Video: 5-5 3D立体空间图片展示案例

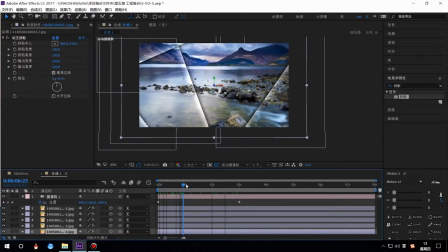[12:09]
然后我们来播放看看这个效果那么我们这个图片就制作出这样的3D这个切片的效果好然后我们还可以怎么操作我们选中这个摄像机那现在它是单纯的这个拉近的一个镜头那我想它这个摄像机
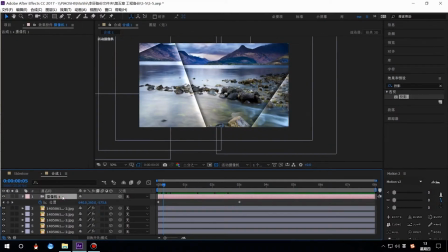[12:29]
更符合真实的一个要求所以它会有一些抖动的效果我们按摄像机的A对它的一个目标点添加一个表达式所以在这边我们按住Alt键对它这个描表开启它的一个表达式我们输入一个同样是我们之前给大家讲解的
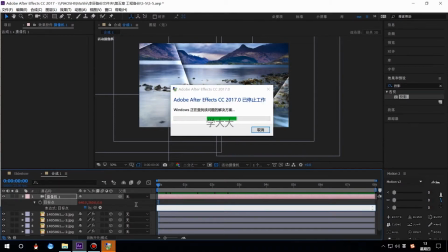[12:49]
我现在A1崩溃了稍等一下我一会儿再回来
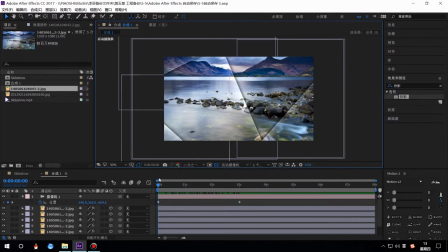[12:56]
好那么由于软件的崩溃我刚才有很不幸的要重新再做一遍了所以在这里面要告诉大家通过A1设置自动保存的一个重要性好那么我们来继续讲解这个案例那么我们回到摄像机里面
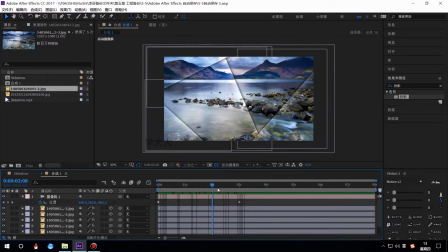[13:11]
我们要让它除了这种拉伸的一个效果之外还有一种模拟真实的一个效果那么我们按摄像机A
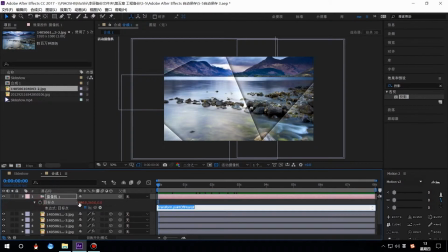[13:18]
按Alt键对它的目标点开启它的表达式那么给它添加一个震动的表达式Vigo让它每秒钟震动0.7次那么这个频率不算太大然后让它震动幅度是40
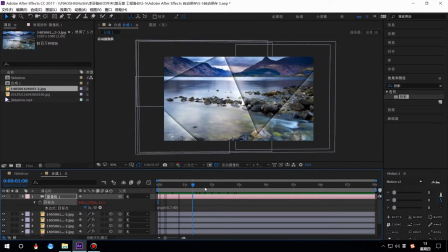[13:35]
好那么加了这个表达式之后那么我们再来播放看看那现在我们这个镜头拉伸就有这样一个抖动的效果那么就更符合我们这个3D图片的一个效果了
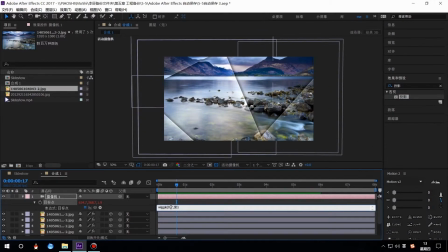[13:47]
那你如果想把它的一个幅度不要那么大或者让它增加一点震动频率1.2好 我们再来播放那么现在我们这个抖动效果就会更平凡一些好 那么在这边我们把它改成0.
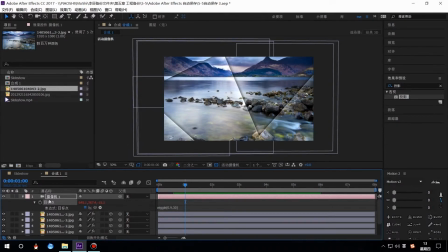[14:06]
9好 就合适了好,那么接下来我们还要制作一个转场的效果
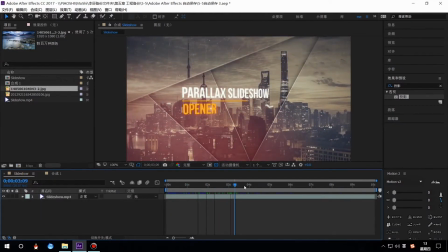[14:14]
就是当这个图片展示了一点时间之后就会向上滑动
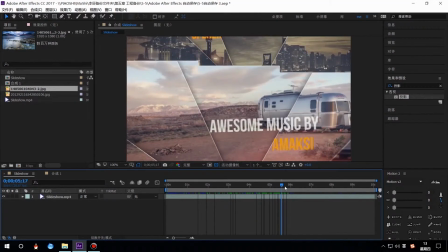[14:20]
就会有这样一个转场效果转到另外一个图片上面去
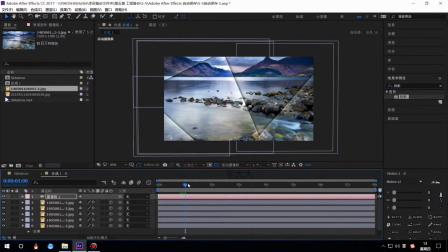[14:24]
好,所以我们这个摄像机现在是我们来调出它的一个属性
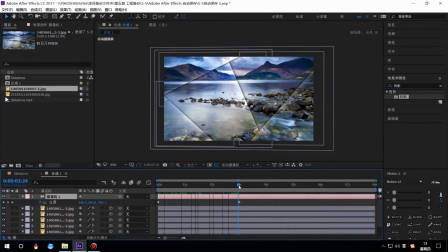[14:29]
它在0秒到3秒的时候是向后拉伸然后接着我要让它向上滑动所以这时候我们新建一个空节点那么让这个摄像机作为这个空节点的一个纸机这时候我们就可以通过这个空节点来控制摄像机的运动
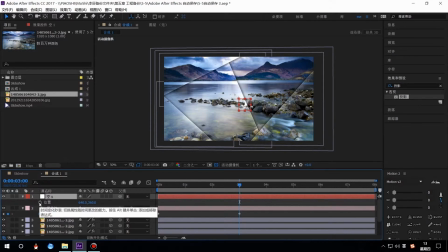[14:49]
那么我们就调出它的一个P的位置让这个空节点在三秒的时候
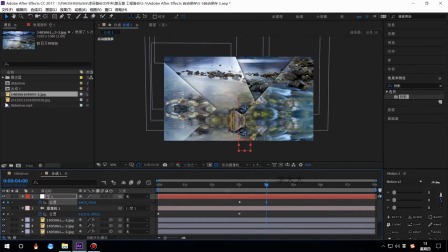[14:55]
在这个位置然后在第四秒的时候向上拖那么看到现在我们即便超过了这个距离那由于我们添加了动态拼贴所以我们这个会完全镜像出一个一模一样的这个图片
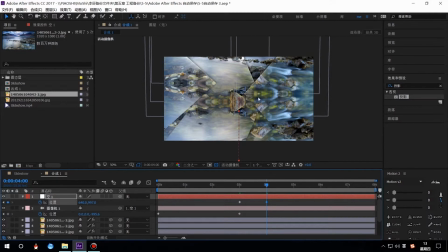[15:11]
也不至于我们把这个镜头向上拖的时候下面会出现一些穿搬的效果我们继续把这个位置挪高一点好大概这个高度就可以了那我们再来看看当它向后拖的时候然后向上拉
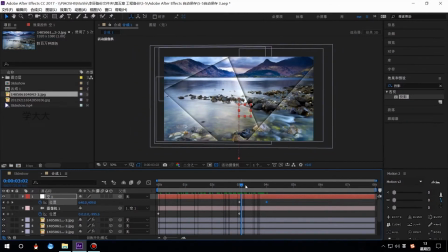[15:27]
好我们随着我们摄像机的运动我们这种三维图片切片的感觉就会更加明显好那现在我们这个镜头就制作完毕了我们选中所有图层Compute Shift加C打包一个预合成
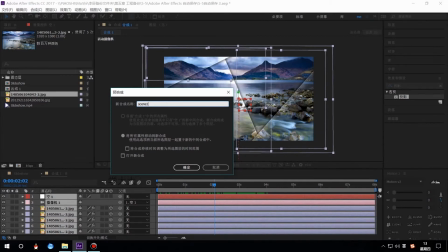[15:44]
改成一个场景1这个就是我们的一个场景1
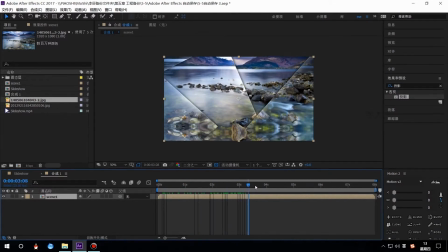[15:49]
然后在3秒展示这个图片3秒到4秒的时候是进行一个切换
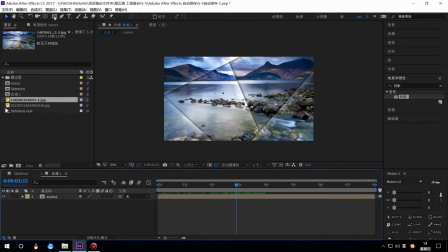[15:56]
好那么现在我们就是要制作一个转场的一个效果那么我们来新建一个这个矩形好然后把它的锚点放到这个中间去啊
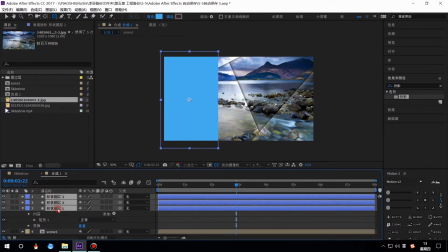[16:09]
接着按Ctrl加D复制一次再复制一次选中这三个图层或者我们只选中上面两个图层按P